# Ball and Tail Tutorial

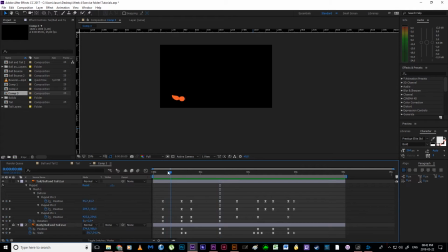[37:15]
So what I can do, the same way that I
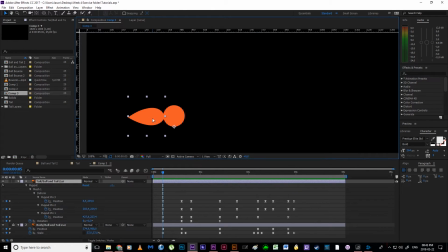[37:20]
sort of had my tail position parented to just the position of the ball, I can also parent the rotation of my tail to the rotation of the ball. So maybe the little rotations that I've done aren't necessarily adding as much as they should.
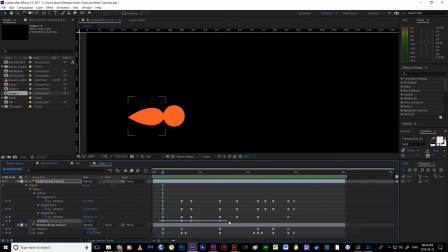[37:34]
I don't want to lose the work I've done, so I'm going to select the rotation keyframes, Control X or Command X to cut them. Alright, that way I can always paste them back. Right, I haven't lost them. But what I'm going to do is I'm going to just bring up some keys for my rotation for the ball.
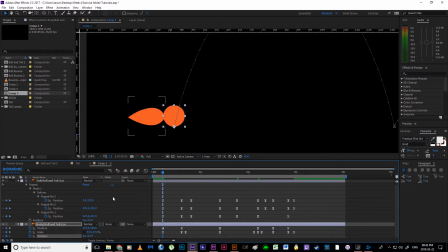[37:49]
I'm going to hide, well actually I need the tail so I can actually see, because otherwise we won't see the rotation of the ball. I'm going to alt-click rotation for the ball, and I'm just going to parent that rotation for the ball to the rotation, of the tail to the rotation of the ball.
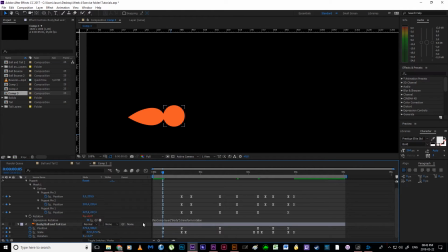[38:05]
Now, when I rotate the body, the tail rotates as well. Okay, and that's actually what we're going to be doing.
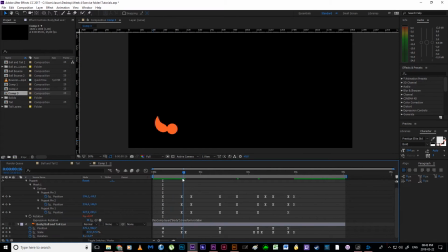[38:11]
So, if I take a look at this, we've got this nice little anticipation happening, but then as it's jumping, could probably then stand to just drag that key up over there, and while this is jumping, let's tilt it back a little bit.
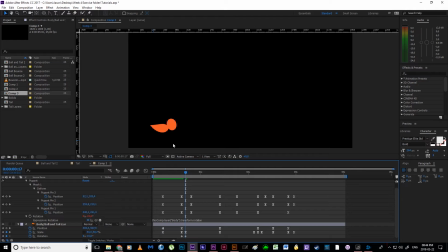[38:26]
Maybe minus 20 is a bit extreme, maybe minus 15, just to give the sense that the tip of the nose of this creature is actually pointing in the direction that it's flying. Alright, then we get to the top of the arc. Alright, so by here it needs to be at 0 again, right?
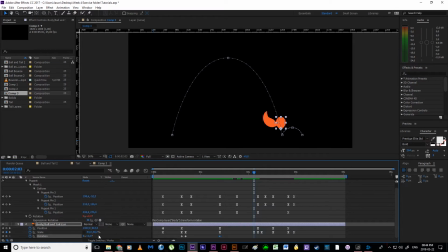[38:42]
So it's sort of evened itself out. Just before it hits the ground, we could have this at positive 15, so it's actually pointing downwards. In 2 frames, we're going to copy paste the rotation where it's normal again.
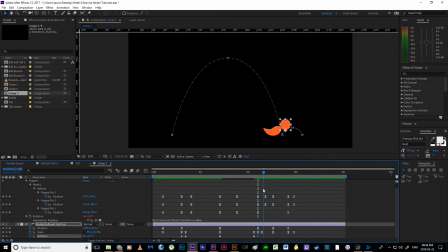[38:56]
And then on the end, I don't think we need rotation here. This is the idea of just like this little thing just going boing forward just to dissipate that energy. So we're going to add some easing to this rotation, and we are going to jump into its graph editor.
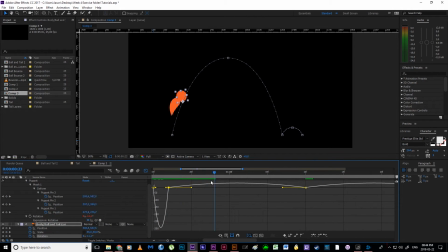[39:10]
And we're going to take a look at what we can do. So most of the rotation is going to take place at the beginning, right? It's the same sort of timing as we've got on the scale, so we're just going to push this out over here. Okay, so most of that rotation takes place there,
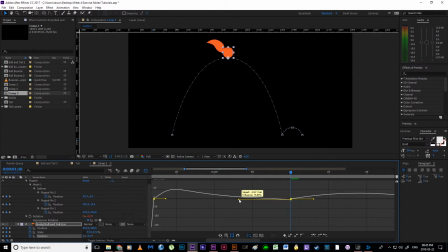[39:26]
In fact, maybe more in the middle. Like so. Maybe we can get away with a little bit of a snap motion going on. Oh, that's not looking too bad.
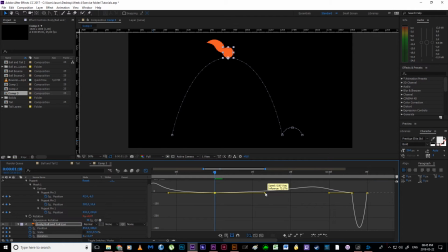[39:39]
Playing around with it, seeing what it does. And the same sort of thing is happening here, but it might happen a little bit sooner. Let's see what happens. No, it's going to happen later. That's what it's going
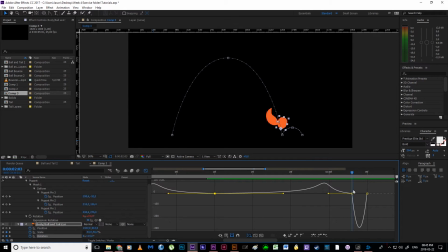[39:57]
to do. No, I'm wrong. It's back this way. Okay, so it's going to sort of then very quickly rotate down, correct itself, and bounce.
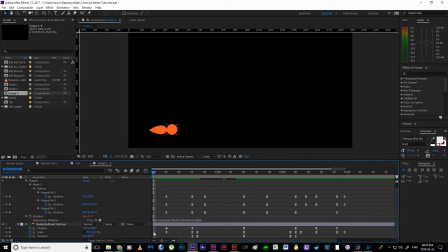[40:12]
And by adding this little finesse, we help sell this ball and tail idea. Okay, so I could probably still do a little bit of work on the tail at the end.
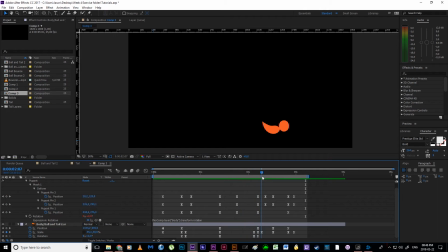[40:28]
But for now, I think it's looking okay. I think the confusing thing is that when this rotation happens,
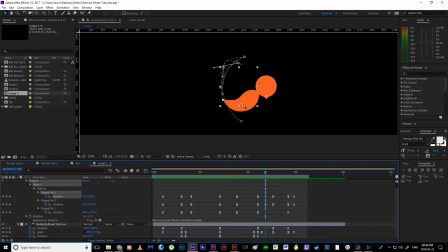[40:37]
we need the tip of the tail to actually be lower than the center of the tail. Kind of need it to be over here about. So if I just play with that, maybe that looks a little better. So it hits the ground, it flaps.
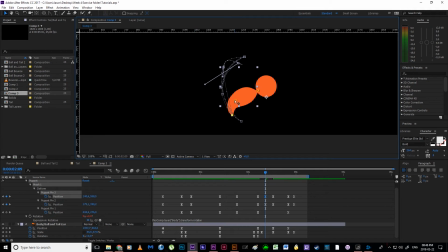[40:55]
A little bit too extreme. I'm losing my volume, so I'm just going to quickly adjust that. It flaps. And then we get that.
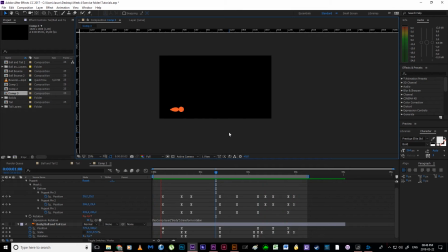[41:05]
And I think then we've got the refinement down. There we go. Okay, so that's looking a lot better. Again, however, we've got our little fox jumping through the void. It's a little scary, right? We don't necessarily want that.
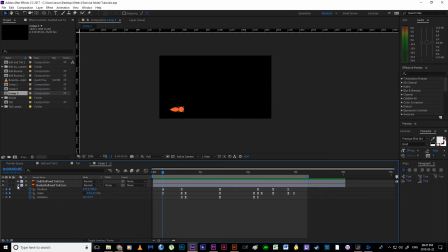[41:19]
At the same time, we also don't want, if we sort of turn on our tile action safe, we don't want most of the animation to be happening on the left-hand side of the screen. Okay, so we did copy and paste our layers into a new composition.
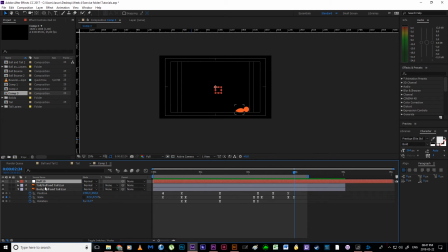[41:33]
Alright, so I just need to right click, new, null object, and because the tail is technically not parented to the ball, right, only its position and rotation are, we can parent both of these to the null, and we can just shift them up a little bit. Using the null, it's not going to break our animation.
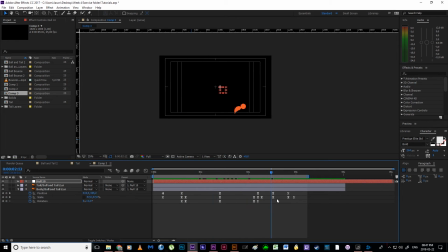[41:50]
And that helps to sort of sell it a little bit more. That looks a little bit more visually sort of interesting. Alright, and then we can add a background and a floor, because we obviously want this little fox to exist within a stage. We don't want it to just be in space. So, Control Y to bring up solid.
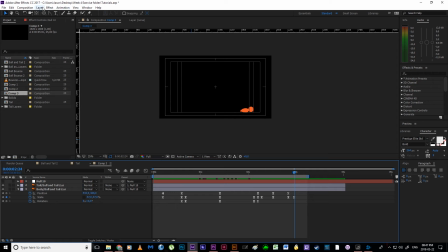[42:10]
Alright, so that's the shortcut to add a solid. Alternatively, we could go layer, new, solid. Alright, but we need to start using our shortcuts. Control Y. I'm going to use the dark blue again. Drag that layer to the bottom. Alright, this blue is kind of complementing our fox, so I think it's working quite well.
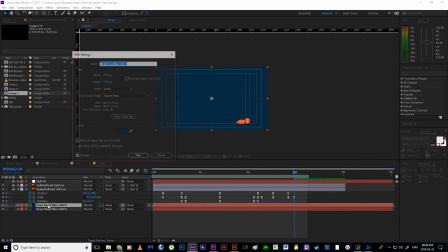[42:29]
And then I will duplicate it, Control Shift Y to bring up the new solids color settings.
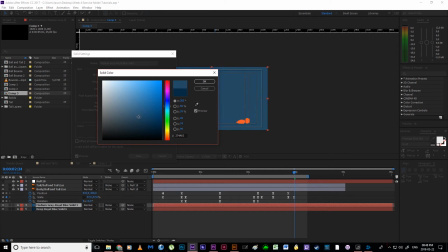[42:36]
And let's make this one lighter. Actually, no, a little bit darker, even darker.
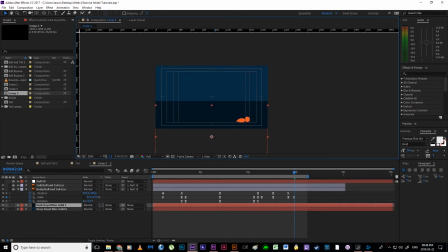[42:42]
There we go. Dark is good. And we're just going to then shift that down, put it into a believable floor position. A little bit of overlap might be nice. And now I have a fox jumping in an actual scene.
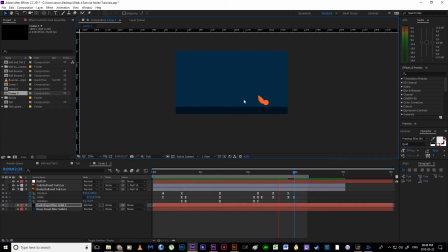[42:57]
And even though that scene is very simple, it adds to the entire aesthetic appeal, and there's a couple of extra marks involved. Alrighty. Now, for the sound of this, okay, I have quickly downloaded for you guys.
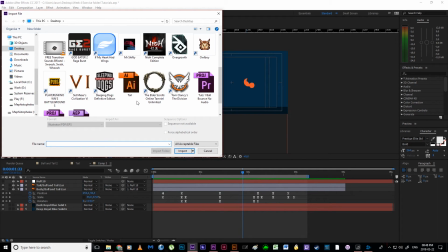[43:14]
I'll make it available. Alright, so if I can find it, free transition sound effects.
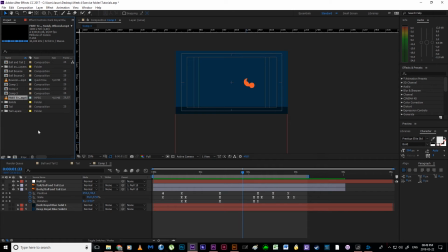[43:20]
This is what we're going to be using for our swishing sound. And we're going to be using the actual ball bounce sound for the contact again.
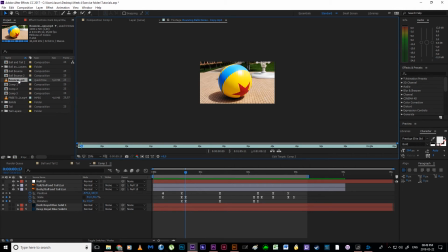[43:28]
Alrighty, so I want to double click on this, and you'll notice that we sort of solo it now. We've soloed this footage, and I can scrub through this and I can play it and listen to all the different sounds.
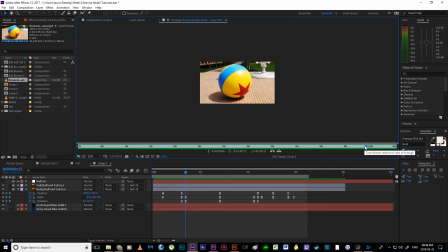[43:47]
Okay, try and find one that might work for our little fox. Definitely not. It could be comical to have a little ping pong ball at the end. So I am then going to use this little in point to cut that there, and I'll just set an out point on the end.
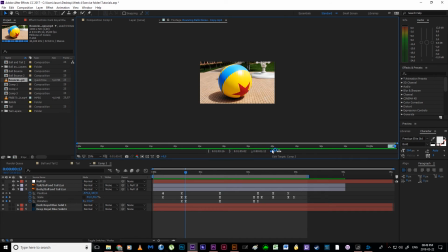[44:06]
And then to get this into my composition, I am going to just hit ripple insert, and that drags that little section down for me.
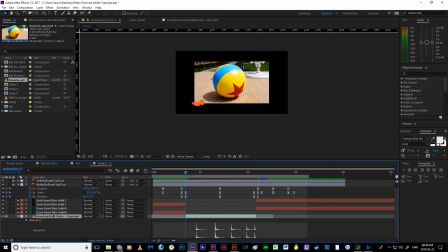[44:15]
I can drag that to the bottom, hit LL. And we don't need that many bounces, right? So I'm just going to hit Alt, open square bracket to cut that, Alt, close square bracket to cut that.
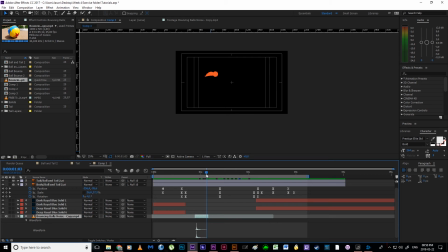[44:28]
I'm going to turn the visual off so we don't see that horrible little ball in the background. Okay. Oh, it looks like the ripple has broken our little background here, so I'm just going to quickly drag those back. Okay, so we're going to have a swish over here.
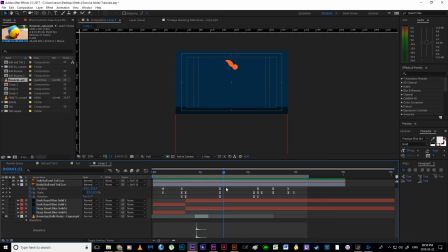[44:43]
It doesn't make sense for a contact sound to be made as the ball leaves, but it does make sense over here. So I'm just going to drag this layer out over here. So let's take a look at that. Yeah. We could make this a little bit softer. Okay, so it's not as harsh, so maybe just like a -10.
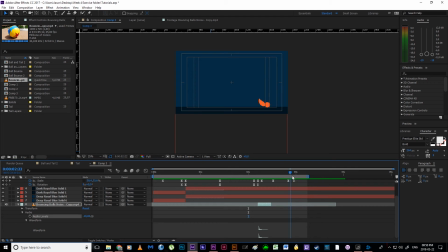[45:04]
Okay, and then it comes into contact one more time at the end over here. So Control D, LL so I can see it. Drag it over here. Let's just zoom in. Does that work? Not really. One frame later.